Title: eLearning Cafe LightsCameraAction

Because your students don't want someone who's like, well, I have to teach this, I don't really like this subject, I don't care about this subject. That's not particularly encouraging for students. So give them information of, oh, I'm really interested, I've done this, I've done that, I love this specific topic especially that we're going to cover, etc. So some sort of personality and your specific connection to the material. And so now that we've talked a little bit about what you should say in your video or what content you should have, Andrew's going to talk about how you should set up your video. All right, so when you're shooting your own video, I don't think anyone expects it to be like a Hollywood level production. But there are a few things you can keep in mind while you're shooting to kind of give yourself the best chance of having a good video. And so one of the main things you could be thinking about is the lighting. So what is the light doing? How is it affecting your face in the shot?
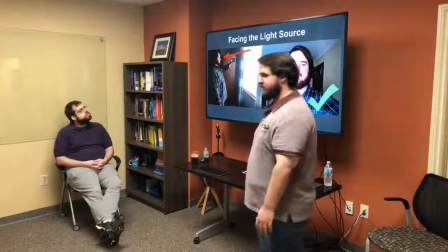313s
So one of the things you should be looking for is the direction of the light relative to your face.
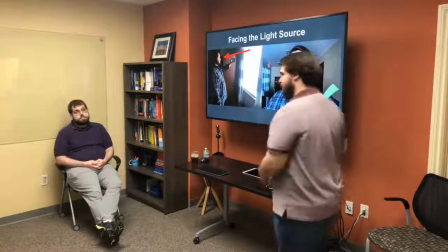319s
So you want it to be hitting your face rather than, you know, the light bouncing off of something else and then hitting your face.
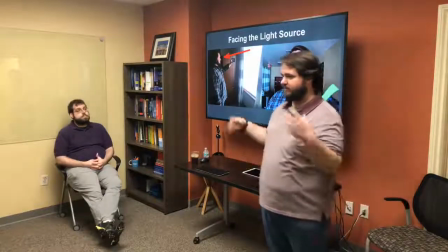331s
So, and if you can, and this should be natural for whatever room you're in,
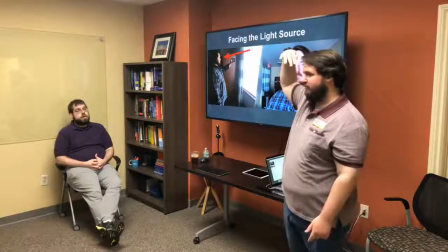336s
if you can have the light above eye level or at eye level, that would be best.
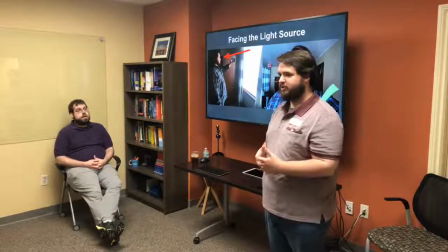341s
So this is more a consideration if you are bringing in like a lamp or
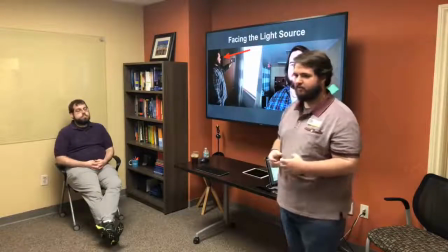346s
some other kind of light that you're manipulating other than just existing light.
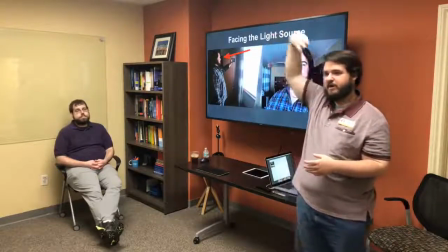352s
That would be, you know, just keep in mind having it above eye level, because you're used to seeing lights above eye level.
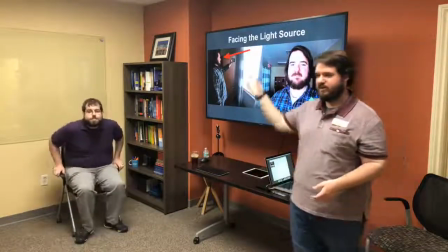359s
That's just natural. You know, we have the lights in the building, we have the sun.
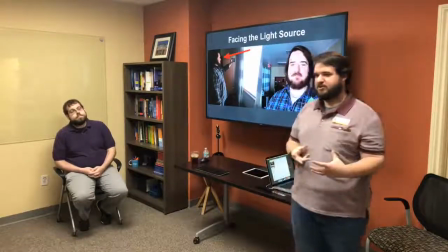362s
Those are all lights that come down, and then the way those cast shadows on your face, it's just kind of, your brain is just kind of used to it by now.
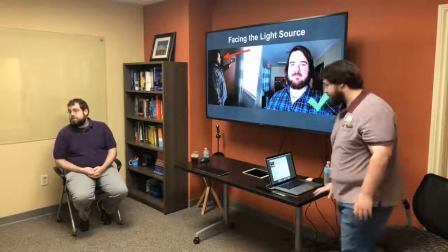371s
So that's just something to keep in mind. There's a reason people point flashlights up at their face when telling scary stories.
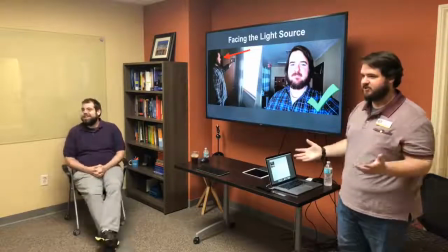377s
Right. It's just your brain is just not used to seeing that, so it's just a very odd effect.
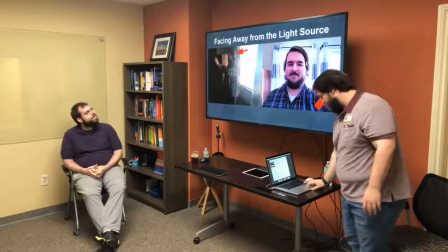383s
So facing the light. So what happens when you don't face the light?
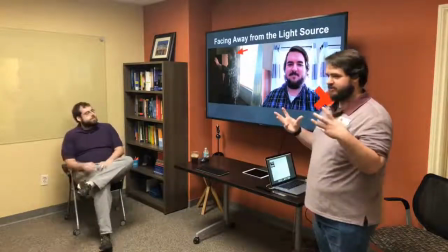388s
Well, your face just naturally is not going to look as good, but aside from that,
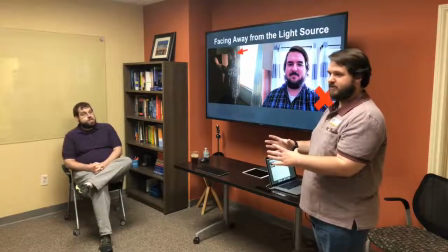395s
the camera is not going to know what to do when you're using your phone
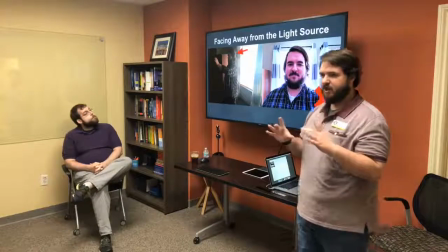400s
or any other camera that's set to like an automatic exposure setting.
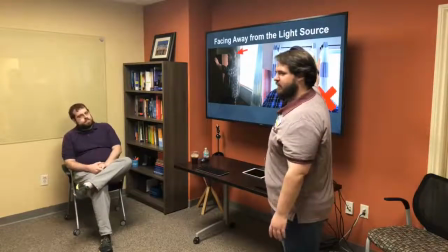405s
So it sees this super bright stuff in the background, but then most phones also have some kind of face detection,
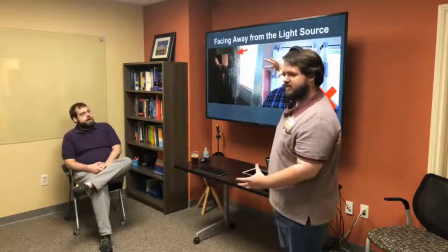411s
so it knows this is a face, so it's trying to compensate for it, and it just can't because the lighting differences are too extreme.
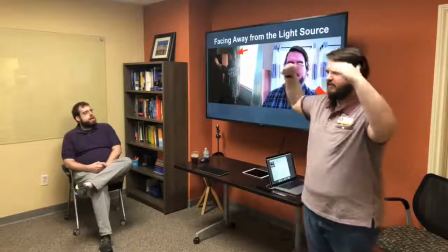419s
So make sure you're facing the light. That is number one.
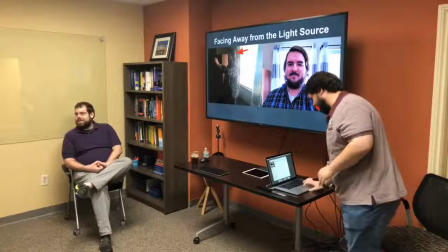424s
If you do that, you're doing so well if you're already. So you don't have any questions about that? Okay. Face the light. Go into the light. Yeah.
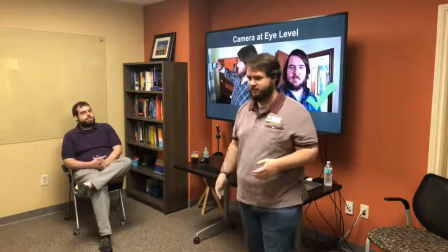439s
Having the camera at eye level. Okay, so most conversations when you're talking with someone else, it's going to be at about eye level.
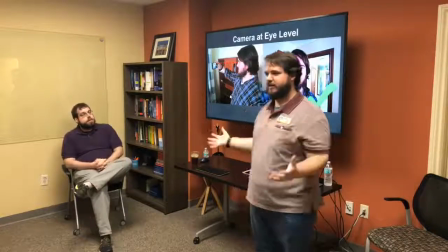448s
You know, average height is the average height.
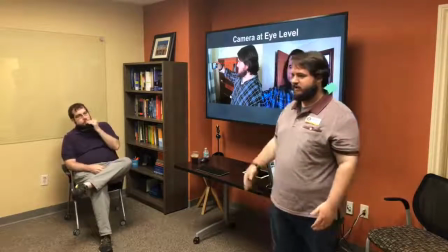451s
So it's not typical that you would be speaking to someone who's just way taller or way shorter,
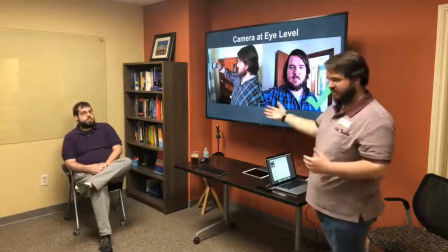461s
which in person is totally fine, but when you're communicating through video, you want to have the camera at eye level.
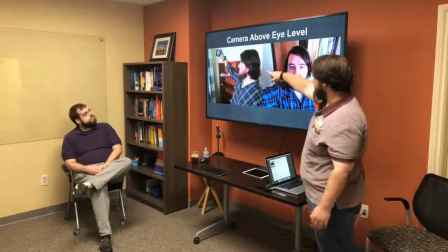467s
So what happens when it's not eye level? You can see I have the camera here, it's above eye level,
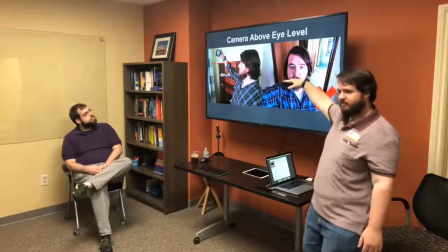474s
and it seems kind of odd, like I'm kind of down there.
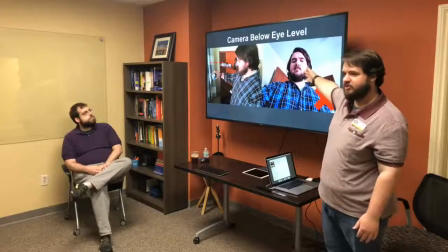481s
Or now I'm a giant, which is not true.
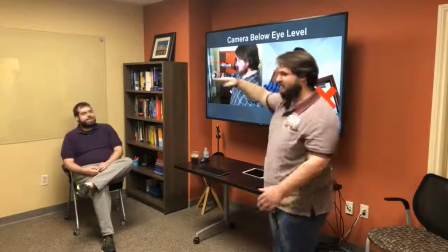485s
So having the camera at eye level, have the light face you,
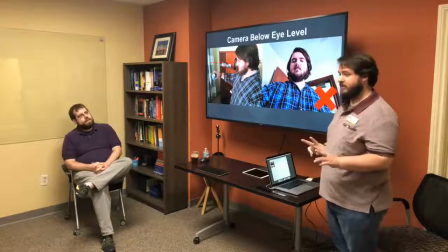490s
have the camera at eye level, you do those two things, then you're just doing so well.